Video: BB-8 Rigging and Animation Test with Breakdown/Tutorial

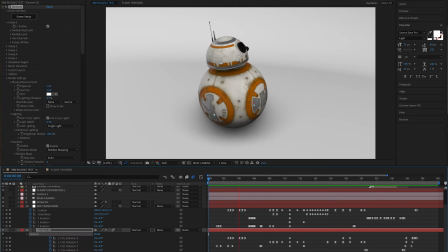0:29 Hi, my name is Keith, and if you're watching this on YouTube, welcome to my channel formerly known as Wrath of Khan.
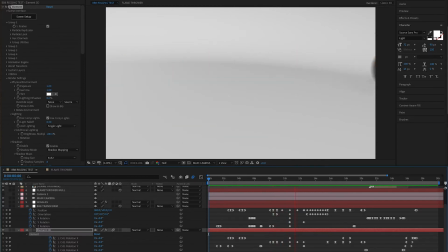0:36 I recently rebranded it to match the rest of my social media. Why? In short, I'm in the process of turning this channel into something more than it was.
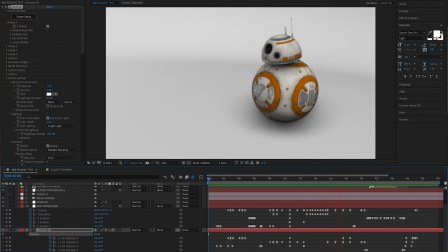0:44 And I already had a logo, so there you go.
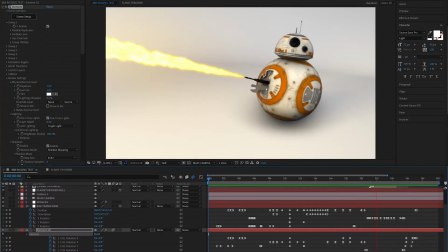0:48 Anyway, today I'm going to break down this rigging and animation test I did with Video Copilot's
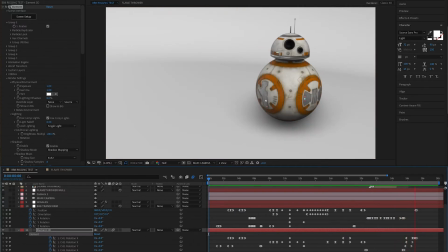0:53 BB-8 CG model using their Element 3D plugin with Adobe After Effects.
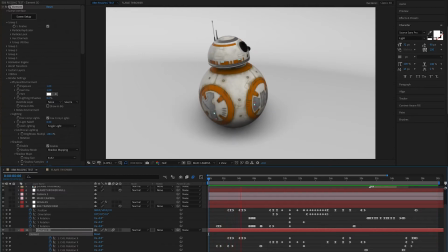0:58 I'm in the pre-production stage of a narrative CG short starring BB-8, and I wanted to practice some character animation, which is something I've not done much of before.
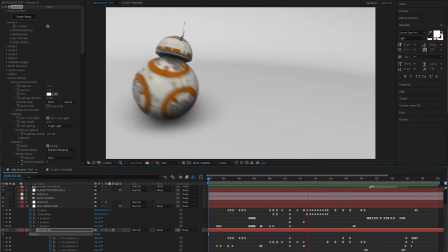1:07 This isn't a detailed tutorial, but if you have any questions about specifics, please post in the comments, reply, send a message, and I'll do my best to answer.
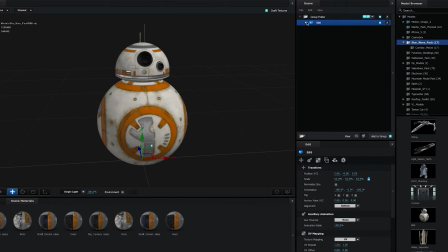1:16 If you open Element 3D and import the BB-8 model, you'll see that it's already rigged using two auxiliary channels linked to the head and body. This is fine for something basic, but I wanted to have more control to allow for subtle movements that would make the animation more lifelike, more emotive.
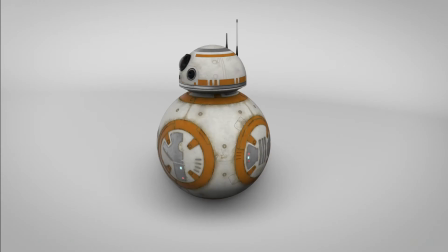1:32 Here's what I mean. When BB-8 turns his head, I have the rest of his body move a little too. It's subtle, but it adds something. It's like when you move your own head.
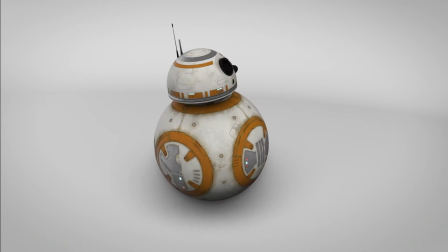1:43 It's not just your head that moves, other parts of your body also move, even just slightly.
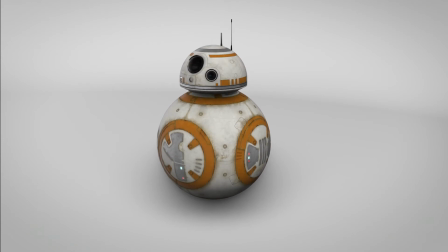1:48 It makes the difference between something completely mechanical and something alive.
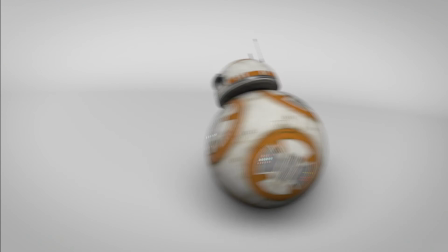1:53 Even with big movements, more points of articulation make the animation more dynamic, like when BB-8's head flings forward a little further than the rest of his body when he stops.
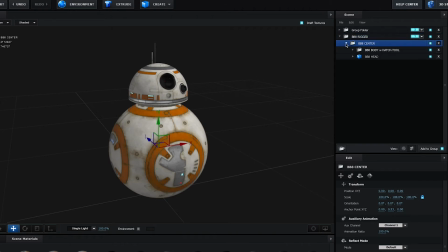2:02 Here's how I rigged the model. First, I duplicated the model and made a hierarchy of folders that I could later assign to Element 3D's auxiliary channels. Within each instance of the model, I turned off those parts that weren't needed so not to have duplicates.
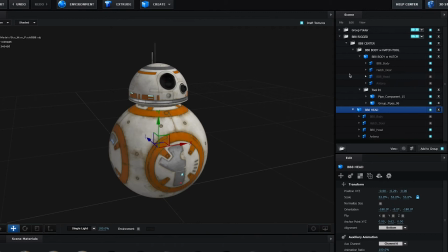2:16 For example, one instance was the body only, so the head and antenna were turned off. Next, I set up the auxiliary channels.
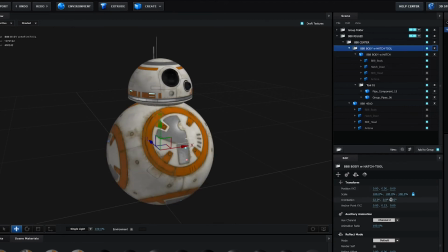2:23 Here you can see which folders and parts of the model were assigned to which auxiliary channel and how they could be moved individually or collectively. If you're unfamiliar with how auxiliary channels work in Element 3D, I'll post a link to a tutorial in the video description. I had to move some anchor points here and there to get the articulation I wanted.
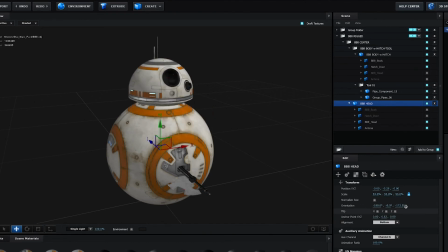2:40 For example, I wanted to make sure BB-8's head could pitch forward, back, side to side along the body and not just rotate in one spot. The tool that pops out from underneath the accessory hatch was not part of the original model, and was created using Video Copilot's Motion Design 2-Pack.
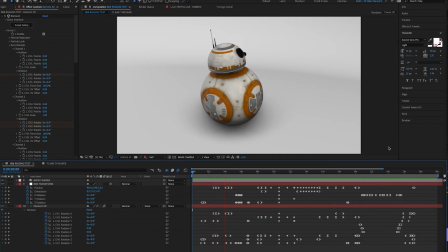2:55 Once the auxiliary channels were assigned, I started animating. I also created a group null to move and rotate the entire model as needed. Seems like a lot of keyframes, right? But imagine if this was a human character. It can get complicated if you want it to look right.
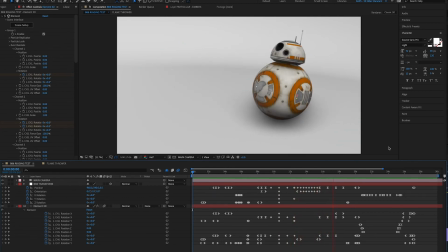3:08 If you have any questions about why I animated a specific movement the way I did, leave a comment and I'll do my best to answer.
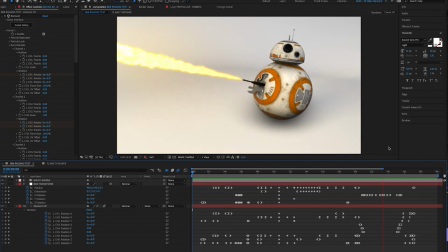3:15 Generally, I just felt it out and watched reference videos of BB-8 in motion.
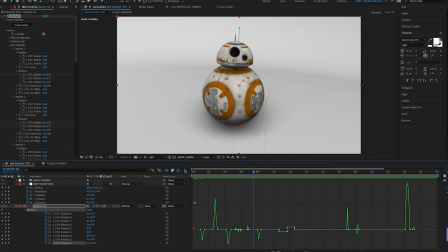3:21 An important thing to remember when animating your character: learn to use the graph editor. You'll be amazed at what it will do for your animations, characters, motion graphics, or whatever. Don't just rely on default easy ease.
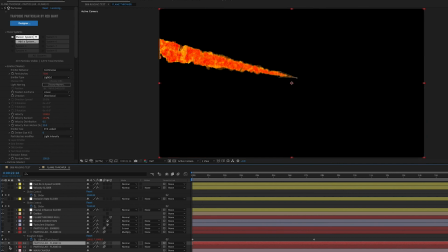3:36 The flamethrower effect was built using Red Giant's particular plugin and based on a tutorial by CG Visuals that I modified for my purposes. I'll post a link to the tutorial in the description.
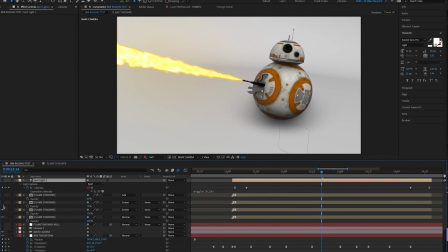3:46 The flamethrower was built in a separate comp, then brought over to the main comp where I duplicated the layer with blend modes to taste.
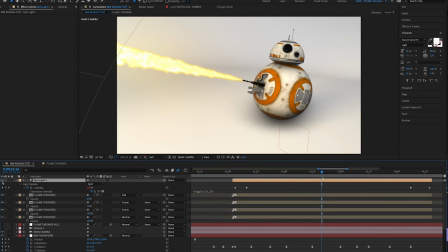3:54 The flames cast light, of course, so I added a spotlight with a wiggle expression to cast on BB-8 and his surroundings.
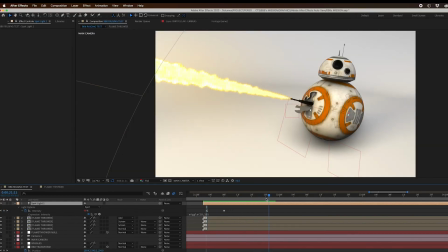4:00 I have BB-8 rocking back and forth a little while spewing flames to simulate recoil.
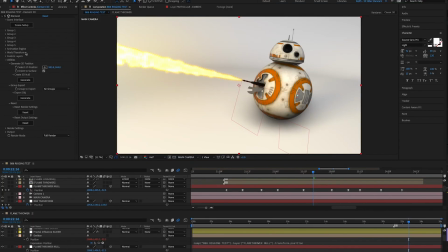4:05 To make sure the particle emitter follows the movement of his flamethrower, I used Element 3D's Generate 3D Position utility to create a null layer,
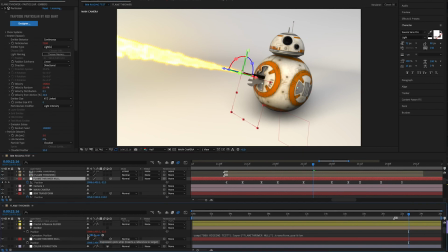4:15 animated the null to match the end of BB-8's flamethrower, then parented the position of the emitter in the flamethrower comp to the position of the null in the main comp.
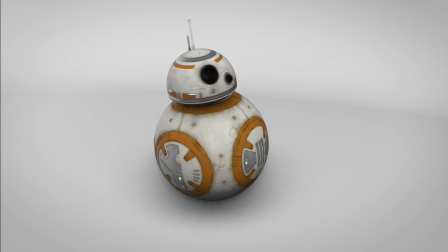4:25 And other than adding sound effects in Premiere, that's it. I hope you got something out of this breakdown workflow overview. Leave a comment below if you have any questions, or if you have any suggestions on how I could improve.
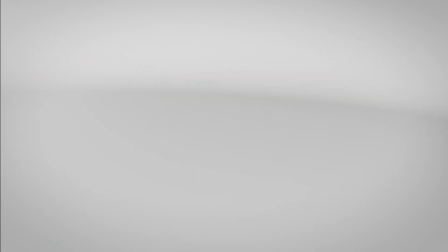4:36 I'm always learning.